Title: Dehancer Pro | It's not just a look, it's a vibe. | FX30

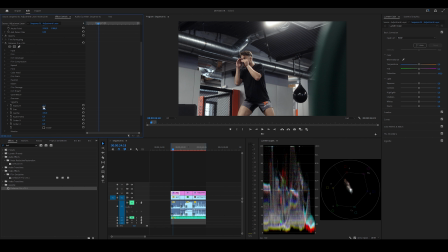4:06 I choose the -0.3. Let's enable it. I like to do it in front, that I don't need to touch the exposure a second time when we're editing here. Next step will be the film profile. You can find it here.
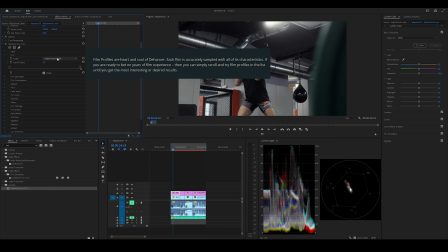4:22 This is like, it's like the type of film you want to choose. Back in the days, there was a lot of film types.
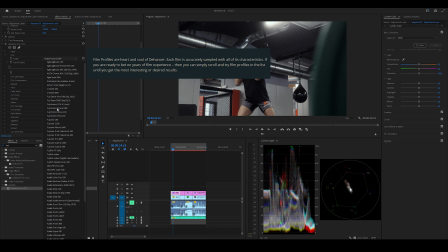4:34 You can find them all here. They have a ton of this. It's crazy. Yeah, it depends on your taste, which one you choose. I stick today to the 503 from Kodak. T is for tungsten.
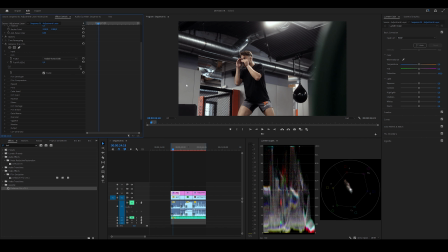4:50 D is for daylight. I mean, I can switch it and it looks like this, but we stick to the 500T. Then I like to play a bit with the black and white points.
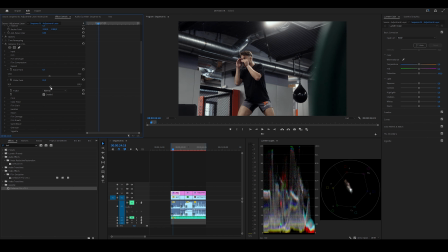5:02 can see it's like fixing the exposure a bit, or more the contrast, I would say. We stick to this, that's fine for me. Next section will be print.
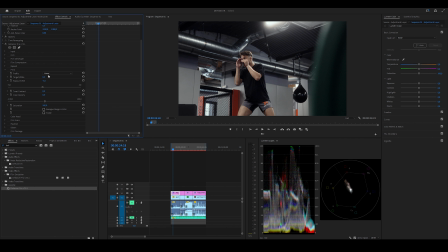5:18 This is like the type of film you want to use. You have 5 different options here. First we have to enable it. Let's see what they do. For me it looks a bit over-edited here.
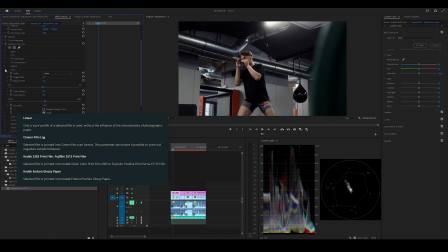5:34 I stick to the linear one. And yeah, here I played a bit with the exposure again. The other stuff I don't touch here. Next one will be film develop.
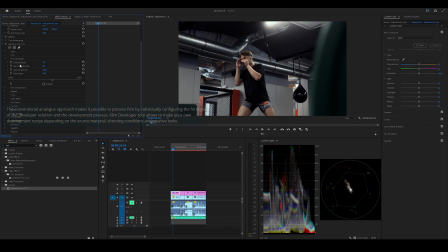5:49 Here you can do some micro adjustments like contrast, gamma correction, color separation. Here I only touch the color boost a bit. Oh, enabled. I only touch the color boost a bit, as you can see. We don't go too hard with it.
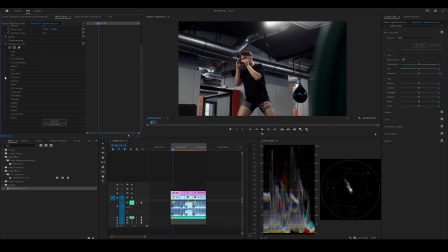6:08 Just like that. Gives this a little bit of texture. I like to use film grain. I stick to the 35.
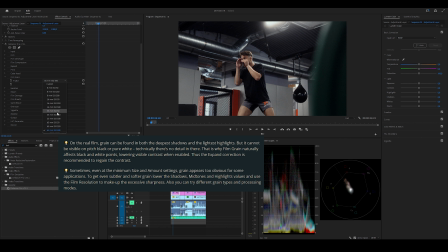6:21 You can also choose another one. It depends on the taste you like. You can also do, what's really cool is customize it. As you can see, you can put the size up, the amount. You can go really crazy. A nice feature to have, but we're gonna stick to this one.
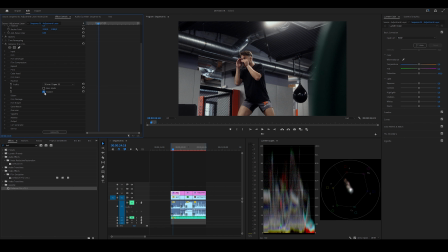6:41 Let's see some halation. This dreamy look in the light sources here. And if you like, you can also do some bloom on it. And then you get this nice shine.
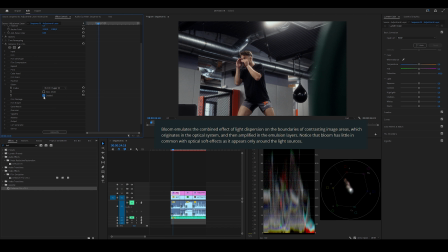So let's have a look how the final result looks like.
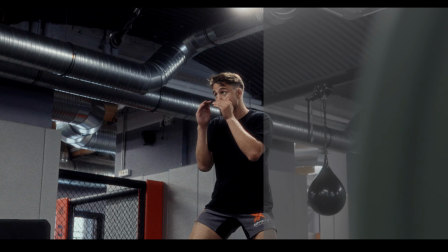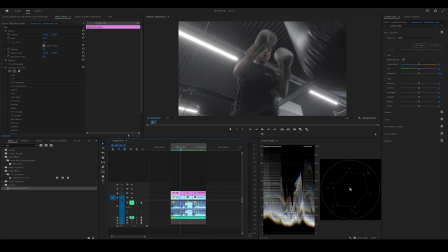7:14 Up to the next one, I just copied the adjustment layer and put it on top of here. Because when you have different shots, you always have to do some micro adjustments. Here it was pretty easy for me.
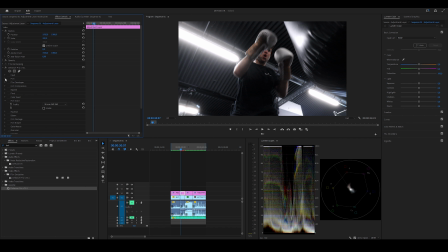7:32 I think just let me turn on everything again, so everything is turned on. Yeah, in this shot I just played a bit with the shadow tones here.
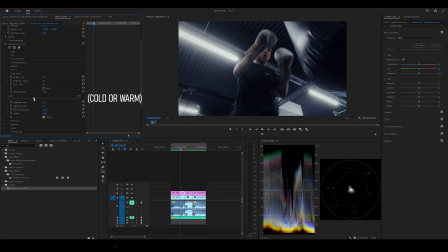7:48 As you can see, you can go more to the blue, like that. We also can play here a bit with the bloom, because we have this light source here,
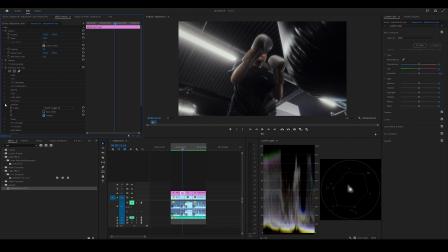8:05 and the halation. I would turn on the halation, but the bloom, yeah, I don't know.